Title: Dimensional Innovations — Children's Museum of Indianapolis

Producers, animators, writers, paleontologists, marketing. It takes a lot of organization and a lot of focus to not drop any eggs, no pun intended for dinosaurs.
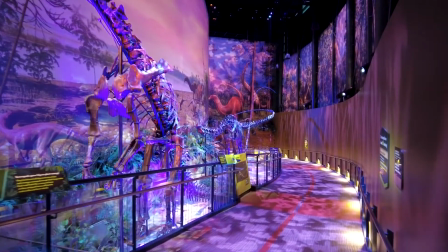265s
Talking about these scientific specimens and relaying information,
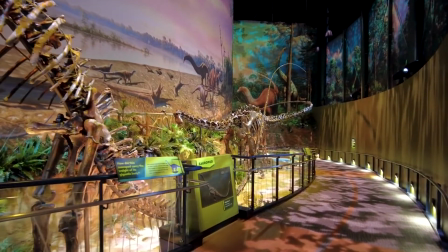270s
we knew that there were a lot of stories we could tell, but we settled on the question, how did these dinosaurs get so big?
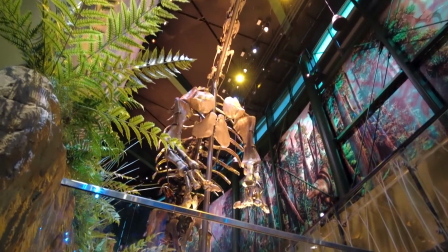277s
The overall message of Dinosphere is fossils are clues that tell us about dinosaurs.
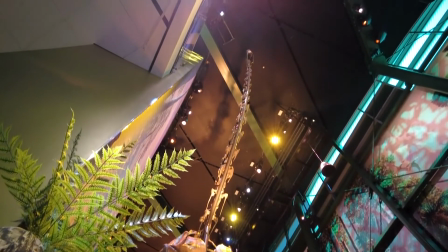283s
So in this case we're like how can these fossils tell us about how big these dinosaurs got. So the whole scene we've created is this herd of sauropods walking through a dry riverbed because we're in this ramp area too so it just lends itself to that.
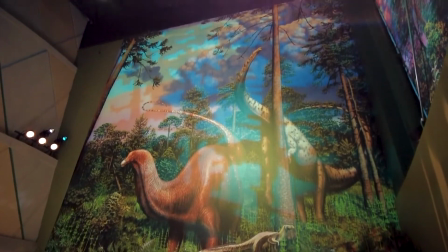295s
So we've created these huge murals around us that depict the forest around it and you see this vast open floodplain on the other side of the dinosaurs.
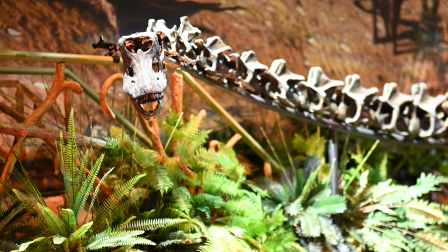304s
We worked really closely with the dimensional innovations team to figure out how to make that the most
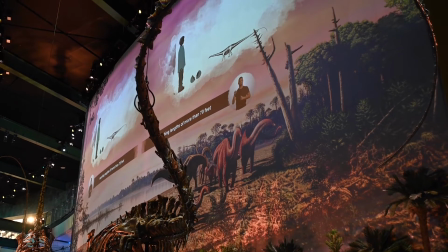309s
powerful and succinct and visually stunning piece that really wrapped around the visitors.
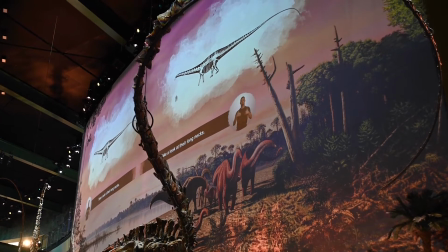315s
Our team had come up with that script. We knew those points that we wanted to hit.
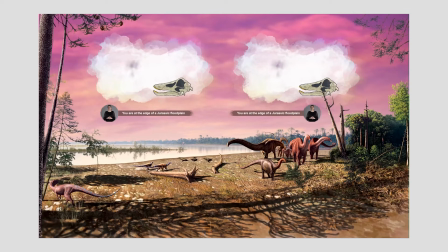319s
We had our team of paleontologists, you know, make sure that we were getting that science correct,
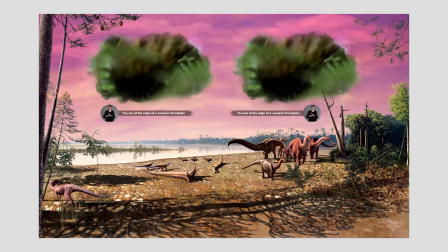324s
but then bringing in that extension of Dimensional Innovations was really integral to
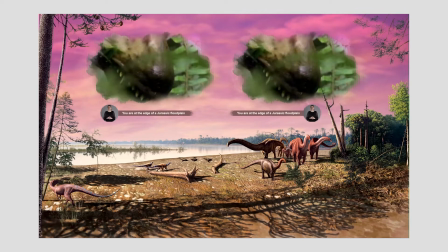329s
thinking about how we were really going to make this happen. and we knew what we wanted to say,
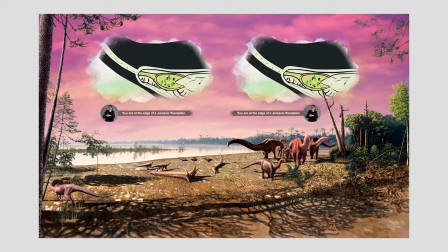334s
but we weren't sure how that was really gonna be possible on this landscape. We actually developed two shows. The more scientific show is all fun for the paleontologist and the more discerning dinosaur fan. We also developed a second show, which is called The Interpreter Show.
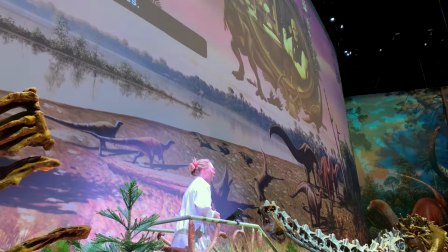350s
A little more fun, a little more interactive, but that show was a very different tone, which had an actor,
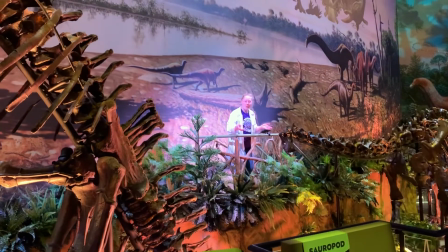356s
an interpreter would be up on stage and behind the dinosaurs and in front of the screen, and kind of interacting with the audience. It's really, really cool. It really sort of changes our work. You know, we have been sort of coming to a more, sort of more highly technical interpretive experiences over the last four or five years. And this Sound and Light show, as well as the one in Malala, really represent a kind of new breed of programming.
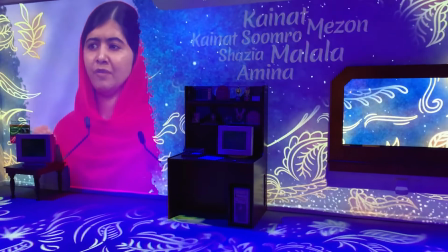383s
And so in Malala, it gives us the chance to have an emotional impact that we're not really able to reach with just the actor,
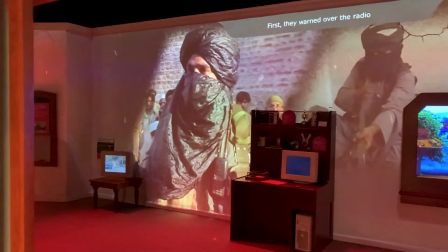390s
the ability to hear Malala's voice, to see footage from her life,
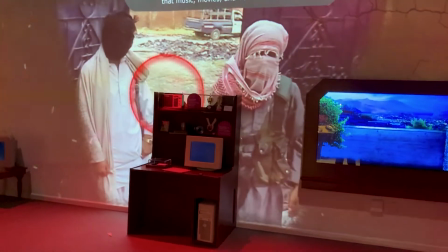395s
gives that this completely different emotional impact on the visitor. And in a different way, this does the same thing. We're able to have a paleontologist in training go back in
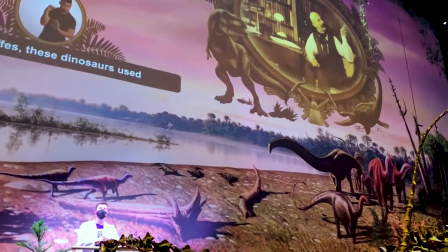407s
time and have a conversation with one of the world's famous paleontologists from the 1800s. One thing that we were really excited to be able to do with this particular show is enhance the captioning and interpretation.
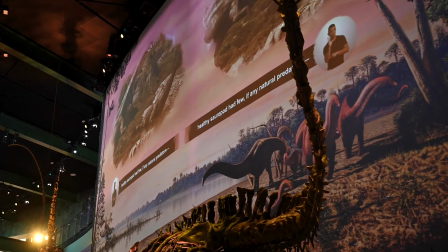419s
We incorporated an ASL interpreter visual into this in addition to the open captioning that exists in the rest of our work and
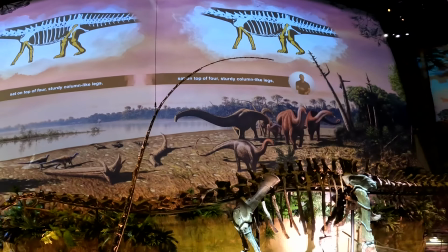428s
to work through what that looked like with Dimensional Innovations to make sure that we were meeting the needs of those visitors just made this much richer.
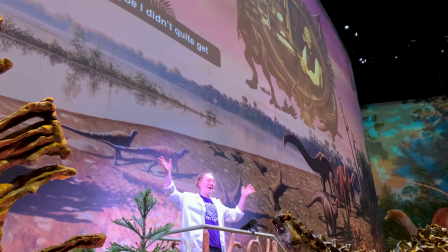437s
I remember when I was entering the process I was a little unsure of exactly what DI was capable of and going on that journey and then sort of hearing what we were wanting to accomplish and then they would say,
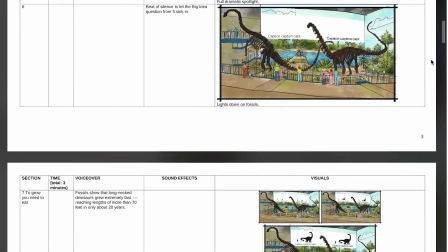448s
oh cool, here's these different options, here's these different ways you can accomplish it.
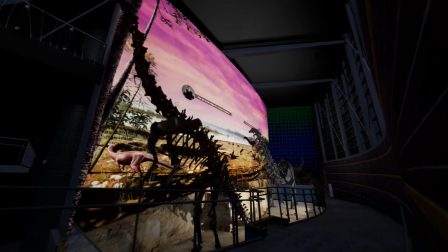452s
And as we were moving through the process, we sort of got to the end of that and it was just this ability to kind of really work and frame this kind of path together.
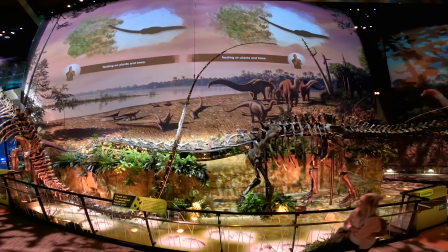461s
So it really was a partnership that kind of get to the goals and dreams that we wanted for our visitors.
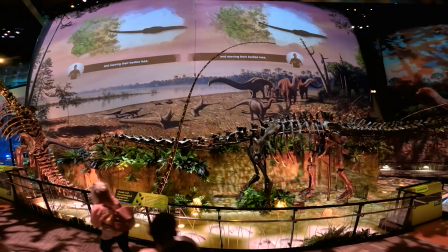466s
It was a great process.